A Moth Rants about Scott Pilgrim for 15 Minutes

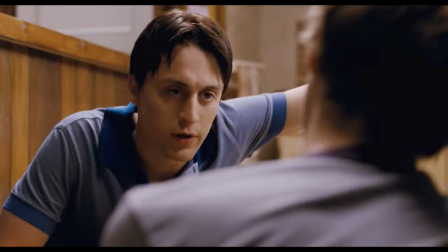4:08 It's implied Scott is clinically bad with women despite pulling so many, somehow looking like this, and is a bit of a heartbreaker.
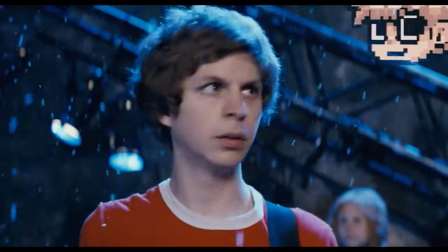4:15 And now more than ever with his recent big breakup at the hands of Envy,
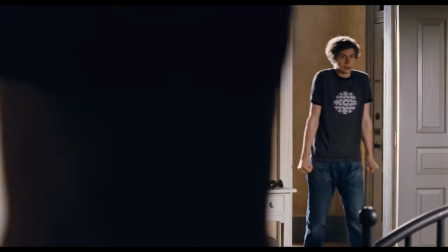4:18 Scott is a ball of romantic anxiety that has no idea how to treat himself most of the time, let alone any of these women.
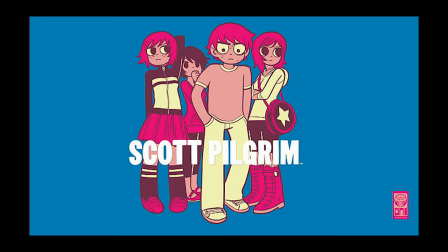4:25 Scott is stuck between jobs, stuck between girls, stuck between living situations.
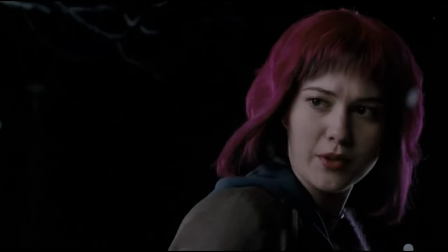4:30 Ramona is stuck between cities and men alike. This movie is about those awkward and uncertain transitional periods in your life.
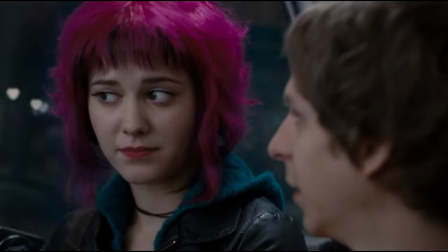4:38 In his regular life, Scott feels disconnected and not special. He's a zero. He's a nobody.
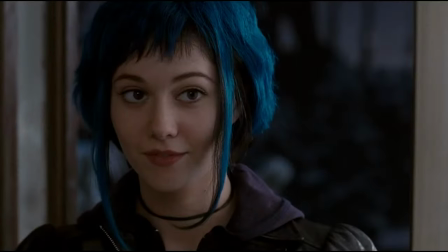4:43 He's the bass player and backup vocalist to a band nobody knows, but Ramona gives him some feeling of purpose.
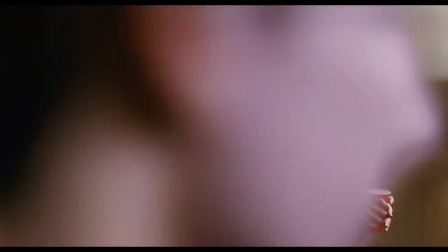4:49 Later we get this lovely shot of Scott talking to Ramona, white-knuckling his red solo cup, while he awkwardly spits out a gaming fact as some sort of icebreaker.
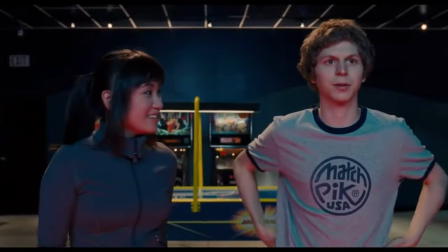4:58 This sort of thing worked on Knives, who was not only more easily impressed, but just more enthusiastic about Scott's interests in general, in contrast to how Ramona obviously just thinks he's weird.
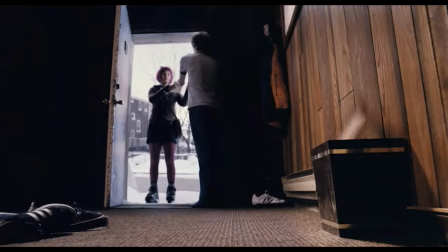5:07 But strangely enough, Scott actually enjoys having to try like this, despite her being so out of his reach, which, if you haven't noticed it yet, is why this light switch is 10 feet off the ground in the background, literally out of Scott's reach. That Edgar Wright, I tell ya. Him and those props department boys really, you know, get me going.
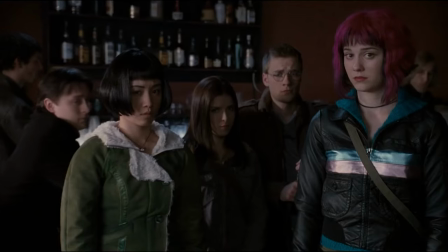5:23 He invites her to a show they're playing that night, but when Knives also shows up and they start talking, Scott realizes just how much deep shit he's in.
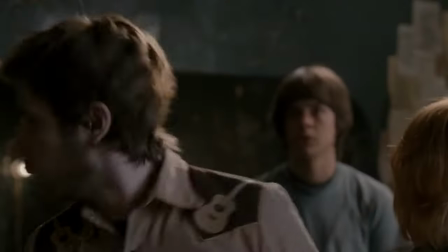5:30 At this point in the film, the average person is interested in the wacky presentation of the movie, sure, but at the end of the day, this is all pretty standard indie movie fare.
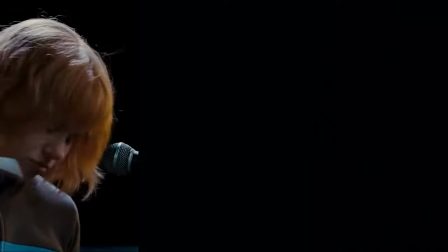5:38 But after the mental flashbang that is the sudden and insane escalation of things created by Matthew Patel's entrance,
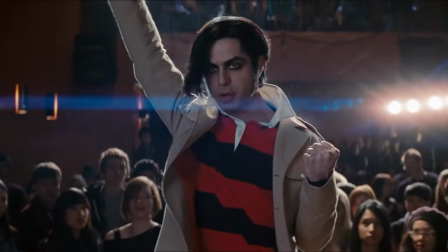5:45 I don't understand how someone could get to this part of the movie and not be glued to the screen.
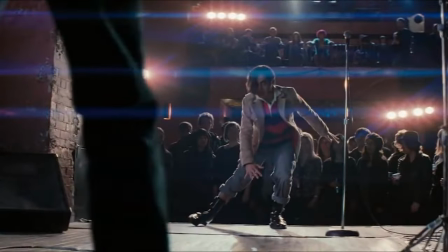5:49 Matthew is electric and quirky as hell and reveals the true plot of this movie, which is that Scott must defeat Ramona's seven evil exes.
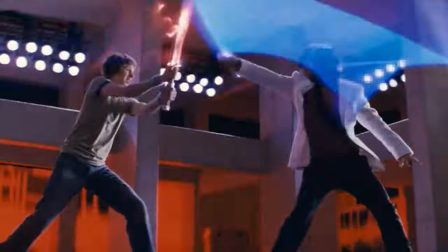5:57 The evil exes are the best part of this, they're all comically extra. They're enchantingly campy, and it's hilarious that they're all self-aware enough to know that they're evil.
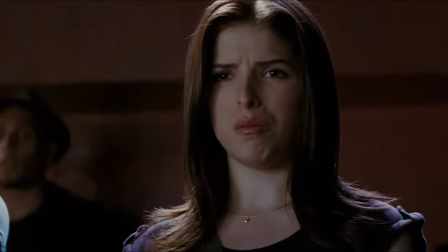6:05 Not only was I starstruck the first time I saw this because of this Bollywood boner jam he belts out, but because Michael Cera is classically trained in martial arts?
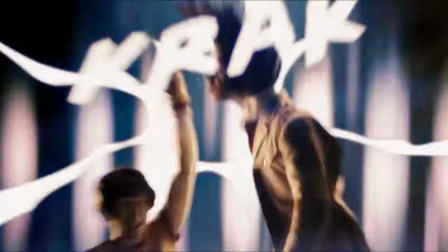6:14 Michael Cera being this badass anime hothead is a funny enough visual on its own,
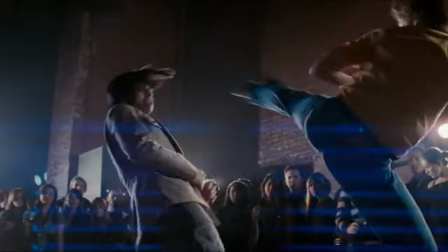6:18 but what I think is even funnier is that this is totally shock value, as he never really fights like this again in the entire movie.
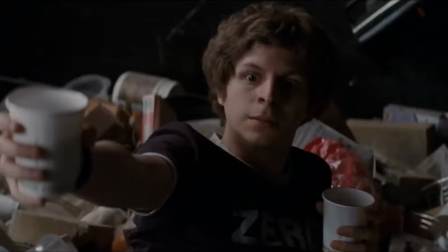6:24 Whether through music, or his girlfriend bailing him out, or simply outsmarting his opponent, he kind of just weasels his way out of every other conflict in the movie.
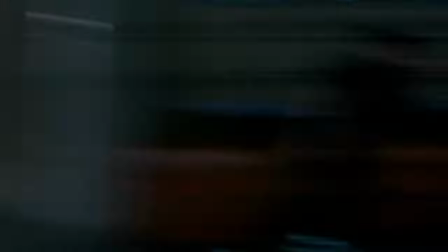6:31 Except for at the end, where he kills all of Gideon's innocent bodyguards.
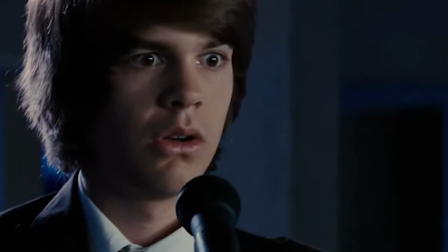But let's take a break from the plot for a second. This movie is intoxicating, and I can't even imagine the theater experience.
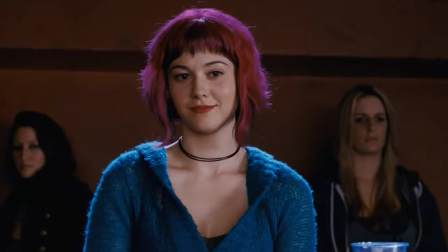6:51 The lighting, music, choreography, dialogue, shot composition, every stylistic decision is a right one.
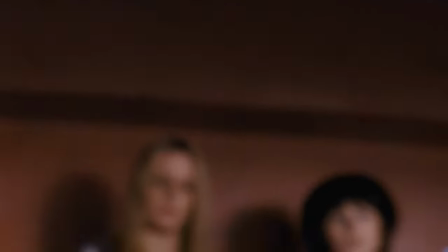6:57 This movie is infectious, it is consistently engaging from start to finish. Nearly every single transition in this film is something you've rarely seen before.
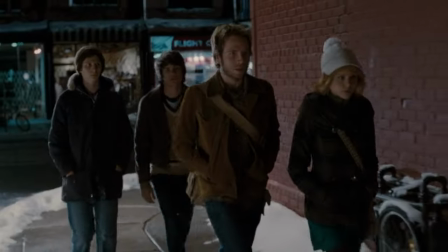7:05 Characters literally walk from one scene to the other. There's multiple times where instead of fading to black, they literally just have all the lights shut off.
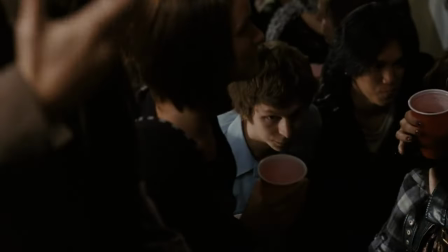7:12 Even the regular shot transitions are all cut by people walking in front of the camera. All of this makes for a creative and snappy experience with little to no downtime.
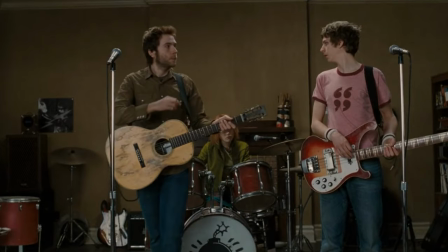7:20 This fast pace is intriguing, sure, but thematically makes sense in this comic book world.
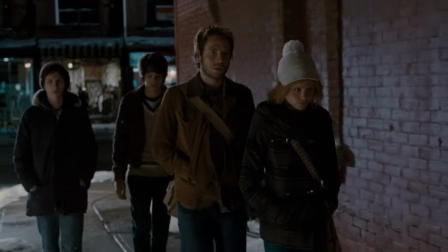7:24 Just like flipping a page, we don't see them traveling anywhere, just sort of warping to their next location while carrying the same conversation.
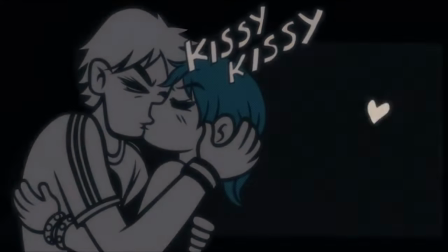7:31 There's multiple animated sections of this movie too, which show audiences what the original book looked like in a wonderful homage to them.
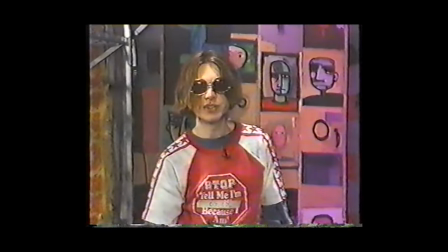7:37 This movie has one of the best OSTs to ever do it. Sex Bob-omb's music was all written by Beck, and he was the perfect choice.
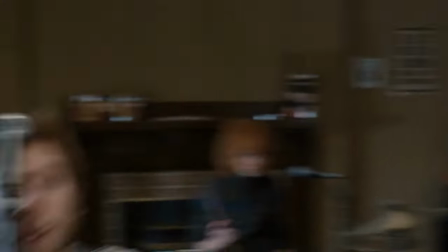7:44 Threshold, Garbage Truck, Launchpad McQuack.
That's not the actual title of this movie. We are Sex Bob-omb! Take that!
The score to this film gets an instant 10 out of 10, and I haven't even mentioned that it gifted us with the greatest song of all time.
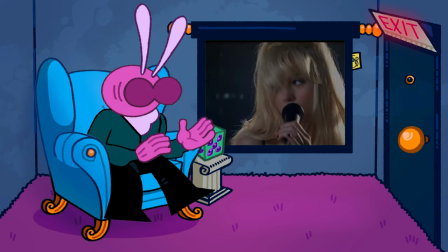7:58 On the topic of Brie Larson here, a ton of celebrities are in this, including five of my biggest celebrity crushes.
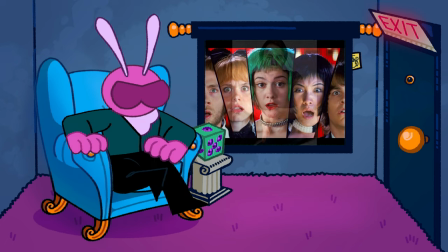8:04 Along with the perfect casting is the flawless costume design.
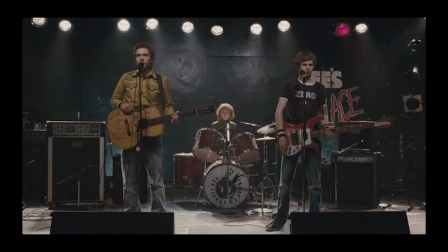8:07 Everybody has an outfit in this movie, Steven with western shirts, Scott of course with graphic tees, or Kim with track jackets.
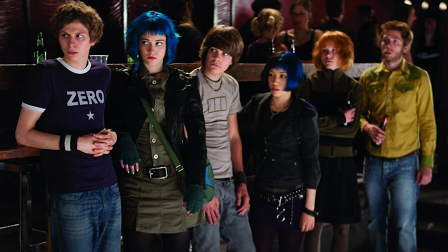8:14 It makes them instantly iconic and very memorable.